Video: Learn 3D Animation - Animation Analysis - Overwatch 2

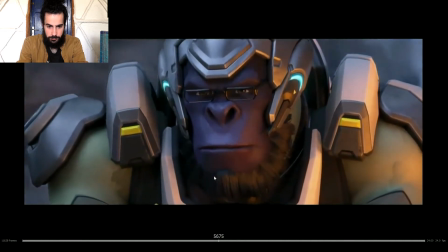We can't stay here. we can't stay here.
The head accent, great.
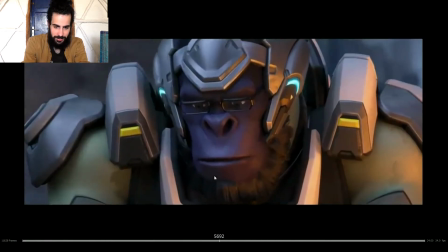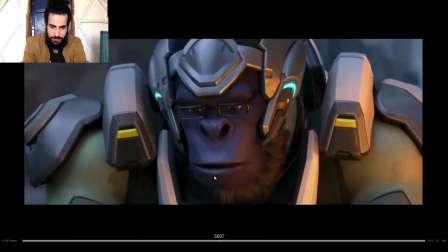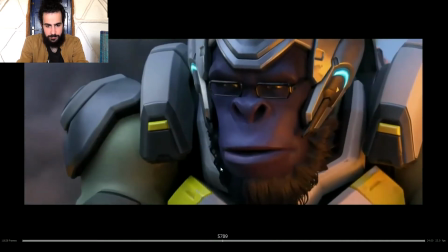Tracer, get everyone out of here. I'll hold the line.
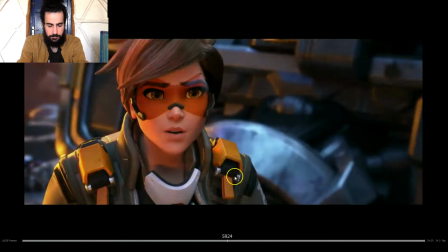But you said to stick.
Great secondary action.
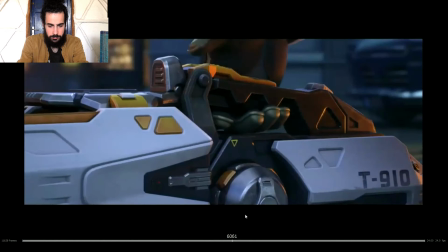You s- We can feel more what she's thinking,
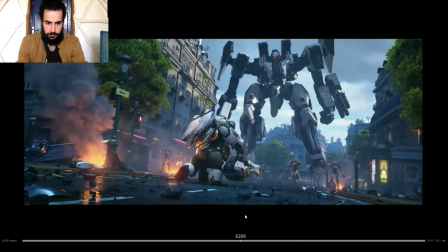more personality to the animation just by readjusting the eyeglasses. you said to stick together.
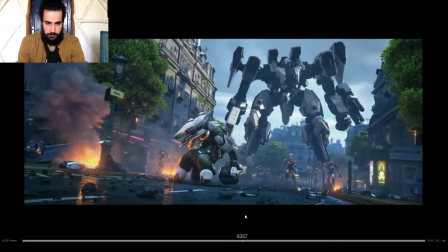Don't worry. I'll be right behind you.
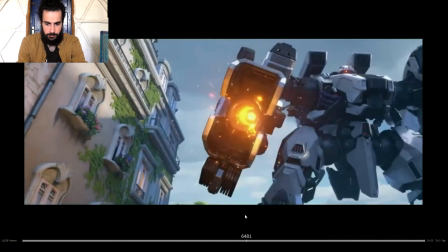You'd better be.
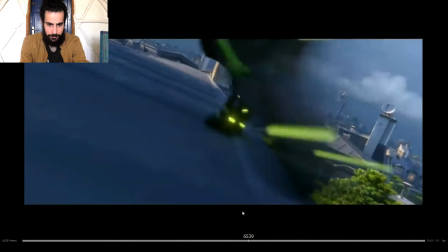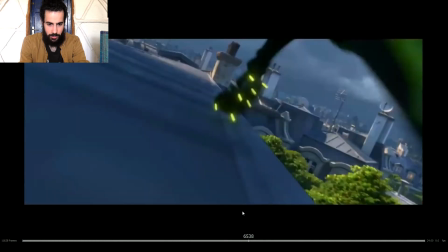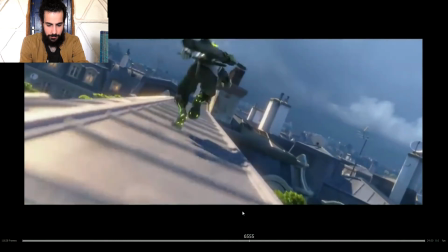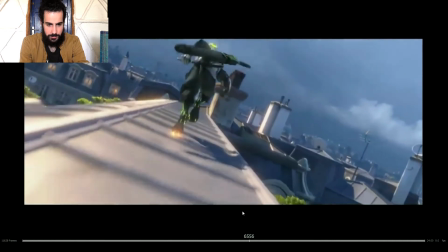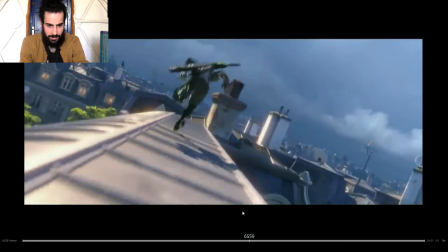Wow, love this. Super dynamic. So, a mysterious person appears.
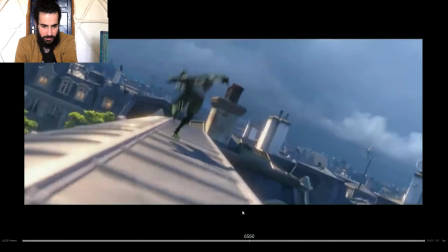Woo woo woo. Running, running, running.
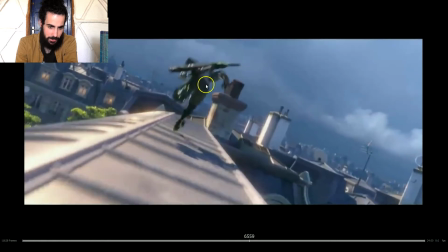Then, Mike, so a small jump, contact pose.
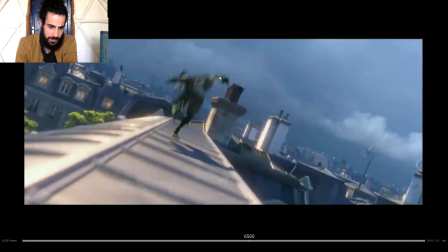Look at the silhouette. We can read everything pretty much. We can see the arm, the leg, everything.
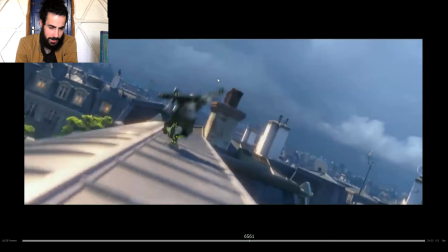See here, the anticipation begins. Look at this arm, how the animator respected the line of the path of action. So we can see how the arm flows really good.
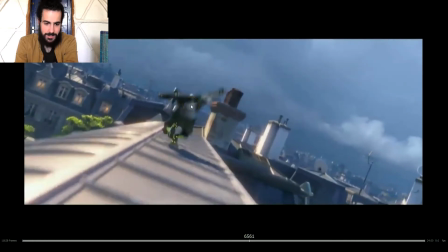So we don't see any pop. Then drags as the anticipation gets to the extreme.
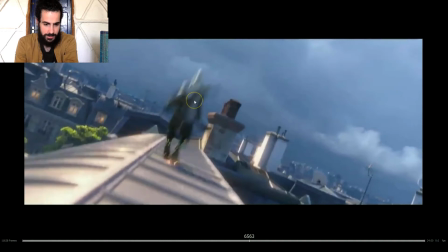Then one almost to the extreme, one more frame to settle the anticipation.
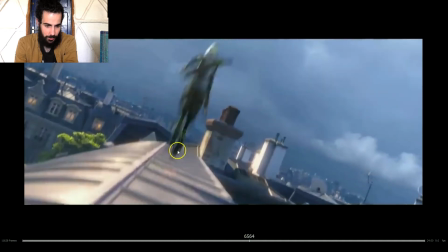So to see how the head starts to lead to the jump. So this is the last frame of the anticipation, and but in the last frame of the anticipation, the head starts to lead the jump.
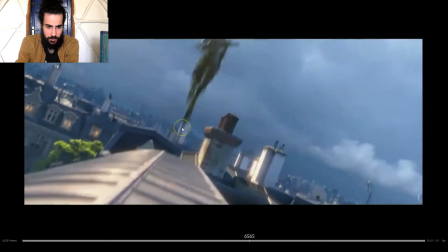And then the whole body straightens.
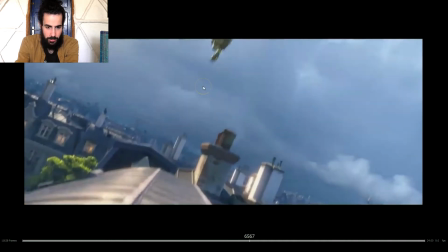Then the body is stretching now, because look at the head here, look at the feet. Look at the feet here. The body is stretching.
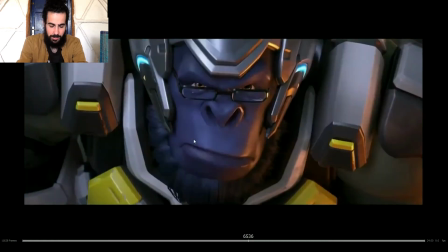So when you stretch the body, you can make more intense, more fast movements, because the audience don't see it as a pop.
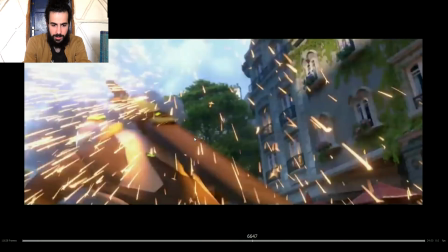Then this leg is dragging a lot, it's stretching a lot, and then boom, over one frame, the whole body recovers.
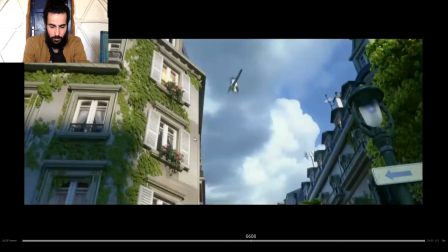Over 2 frames, pretty much, the whole body recovers to the original shape, and so making this a very intense, very dynamic jump.
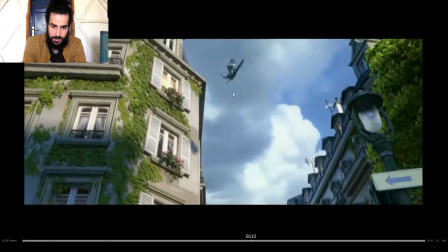Here again, awesome. Look at that.
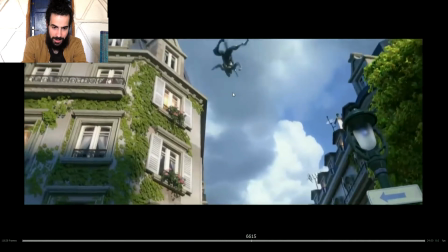Firstly we can already see where the head is,
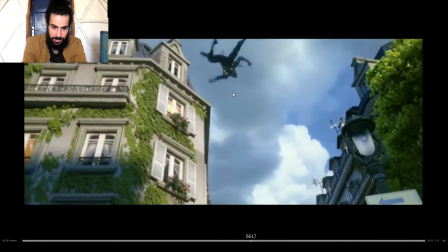so we can perceive what the character, although we don't see pretty much anything about the silhouette, we can see where the head is.
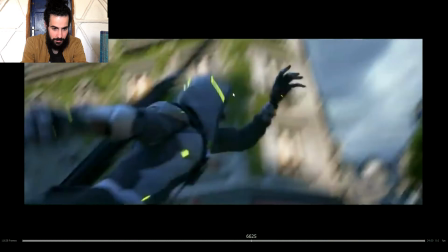So we have an idea what's happening to his body.
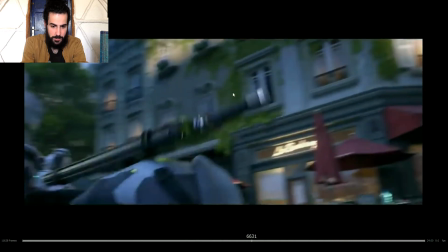Silhouette, nice silhouette. Now here we can start to see everything of the body.
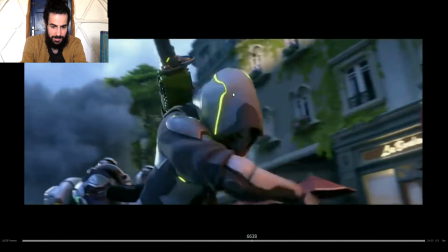So it starts to rotate like a spiral thing, super dynamic.
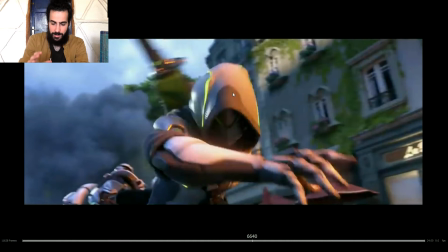Then visual arc,
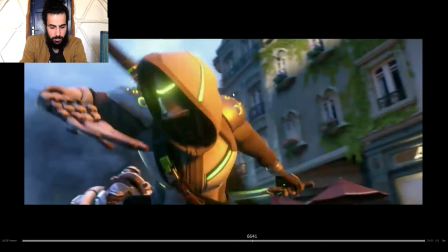ooh, deep down, settle, couple of frames for the audience to see the character.
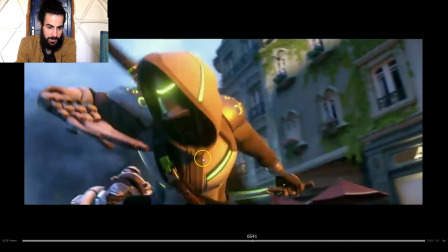So 1, 2, 3, 4, 5, 6, 7, 8. The arm starts to prepare for the next action.
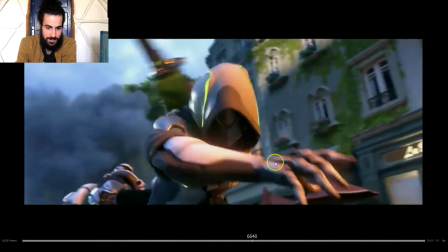So da da da da da da. And then when the audience already has seen the character, boom!
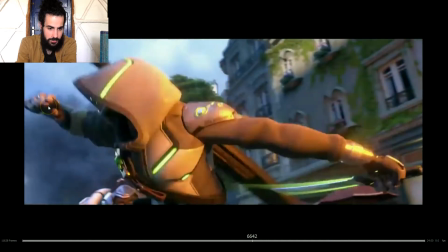Look at that hand. It's destroyed.
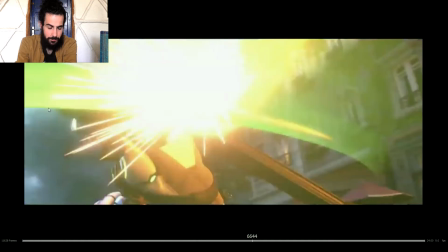So they did this to make, again, the more fast movement, to make it more fluid.
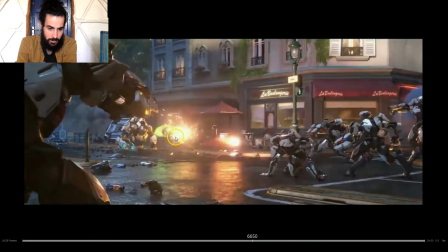They drag back the fingers, they stretch the body so the movement is seen on the screen more fluidly.
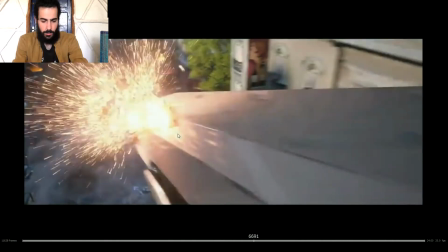Look how he connects the arm here, so the path of action is respected.
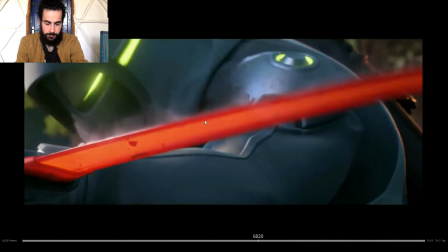The audience don't see any pops. Boom.
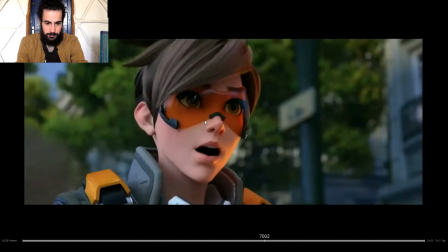Here how we see the end of the movement is not in this pose already.
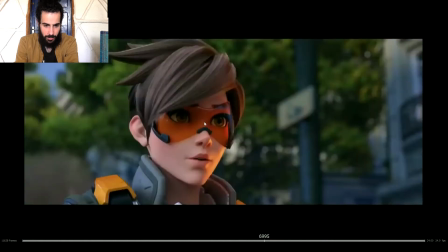We can see how the movement finishes.
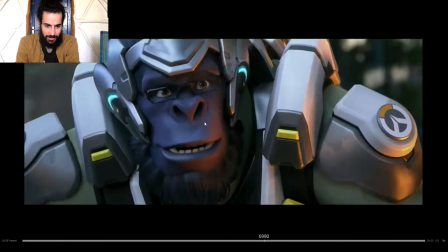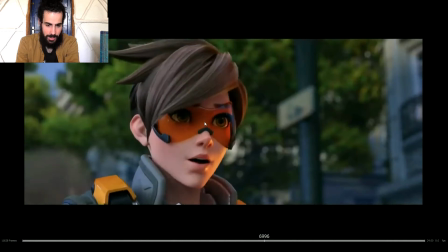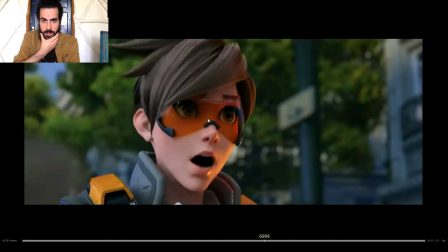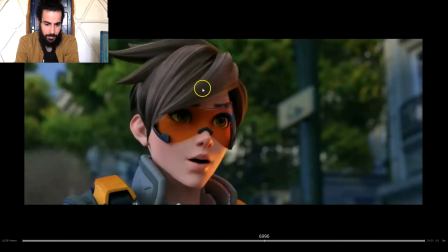Small shots many times are really good, because you can add so much things.
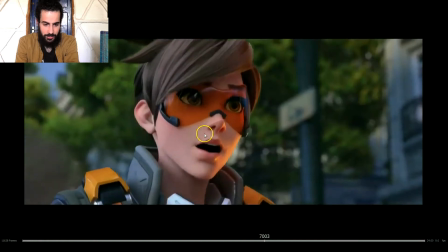Like, for example, here, look at this. How the head is basically, the face is basically stretching. The eyebrows go up, the jaw drops, but then
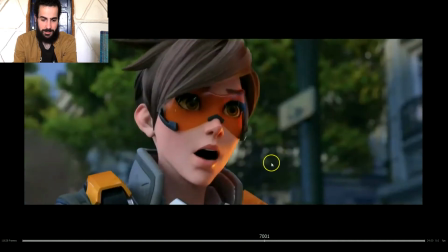the head is leading the action.
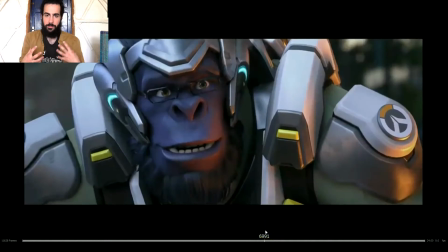So you can see the head is leading the action, and then the torso kind of gets to the pose. Although the head keeps moving, see how it's perceived, how the head leads the action, and then the torso kind of follows back.
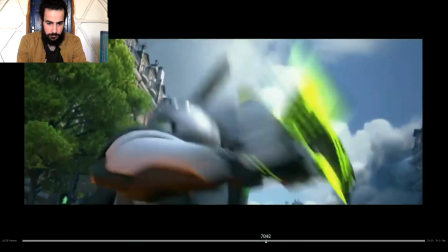So they exaggerated a bit that overlap, because this is a simple shot,
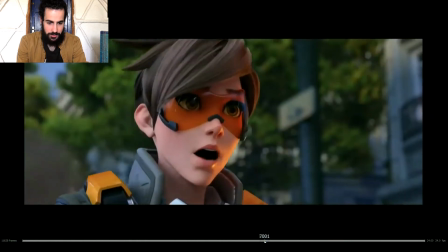but exaggerating that overlap between the head and the torso adds a lot of fluidity, a lot of
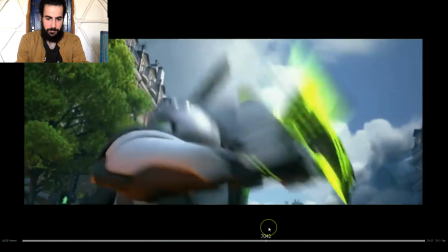beauty to the animation, because it feels more organic, more squashy. See?
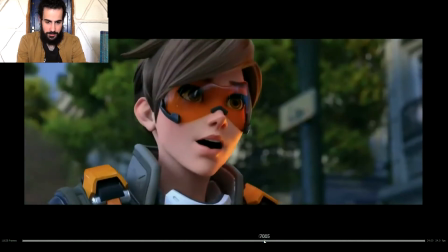It's Genji.
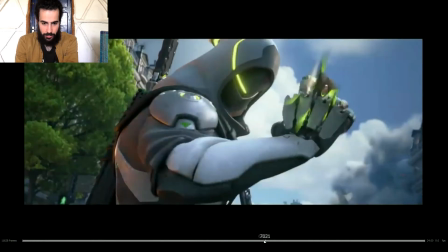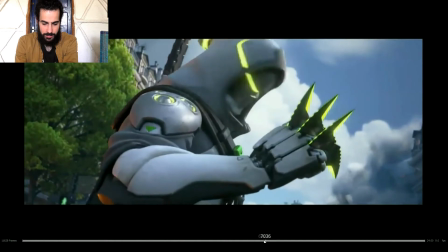See how they also finish rotating.
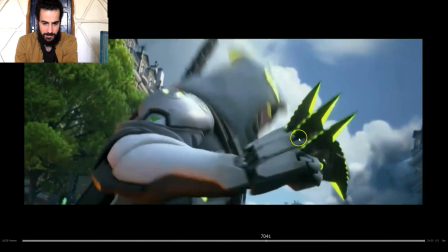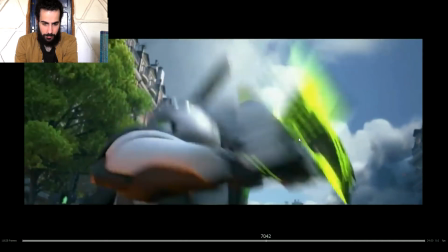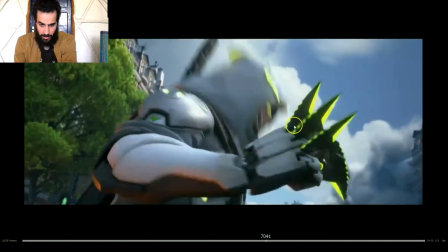This shot, another awesome shot.
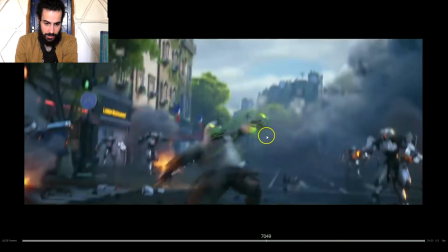So shows the arm, looks, anticipation of thought.
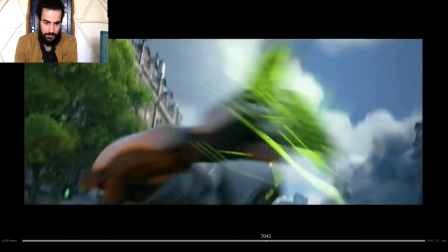The arm prepares, anticipates for the main action.
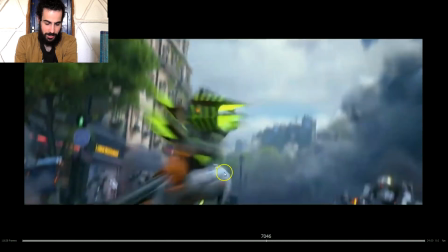Movement in opposite directions. And now the point of attention is on this shiny thing, obviously.
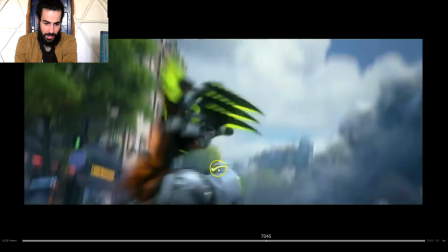So track the shiny thing and you'll see how it moves in perfect arcs.
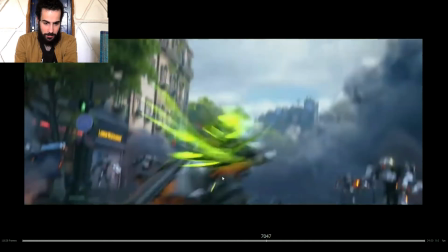So the character, look at that.
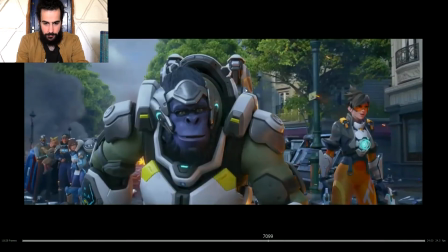The head is still the head is already leading into the next action.
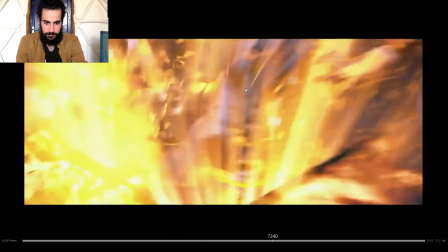The hand is dragging back, and then when the
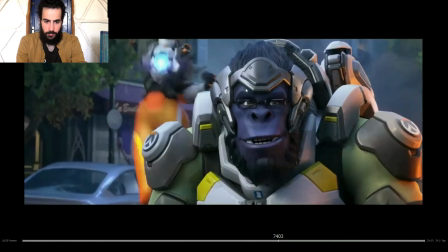rest of the torso is already leading, then the hand comes forwards really fast.
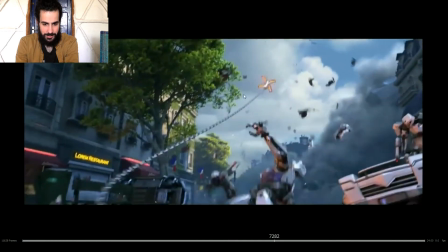Vroom.
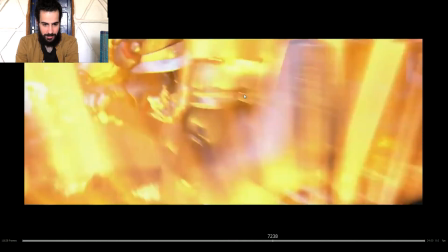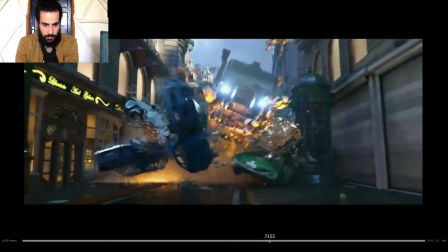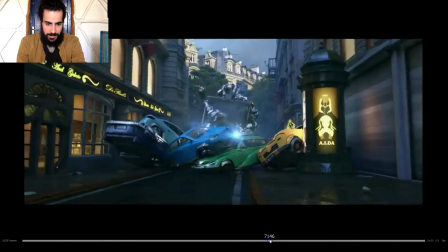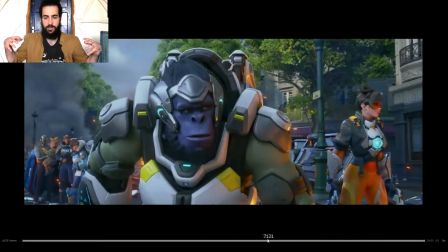This is probably my favorite shot for many reasons. It's so dynamic, it's insane. So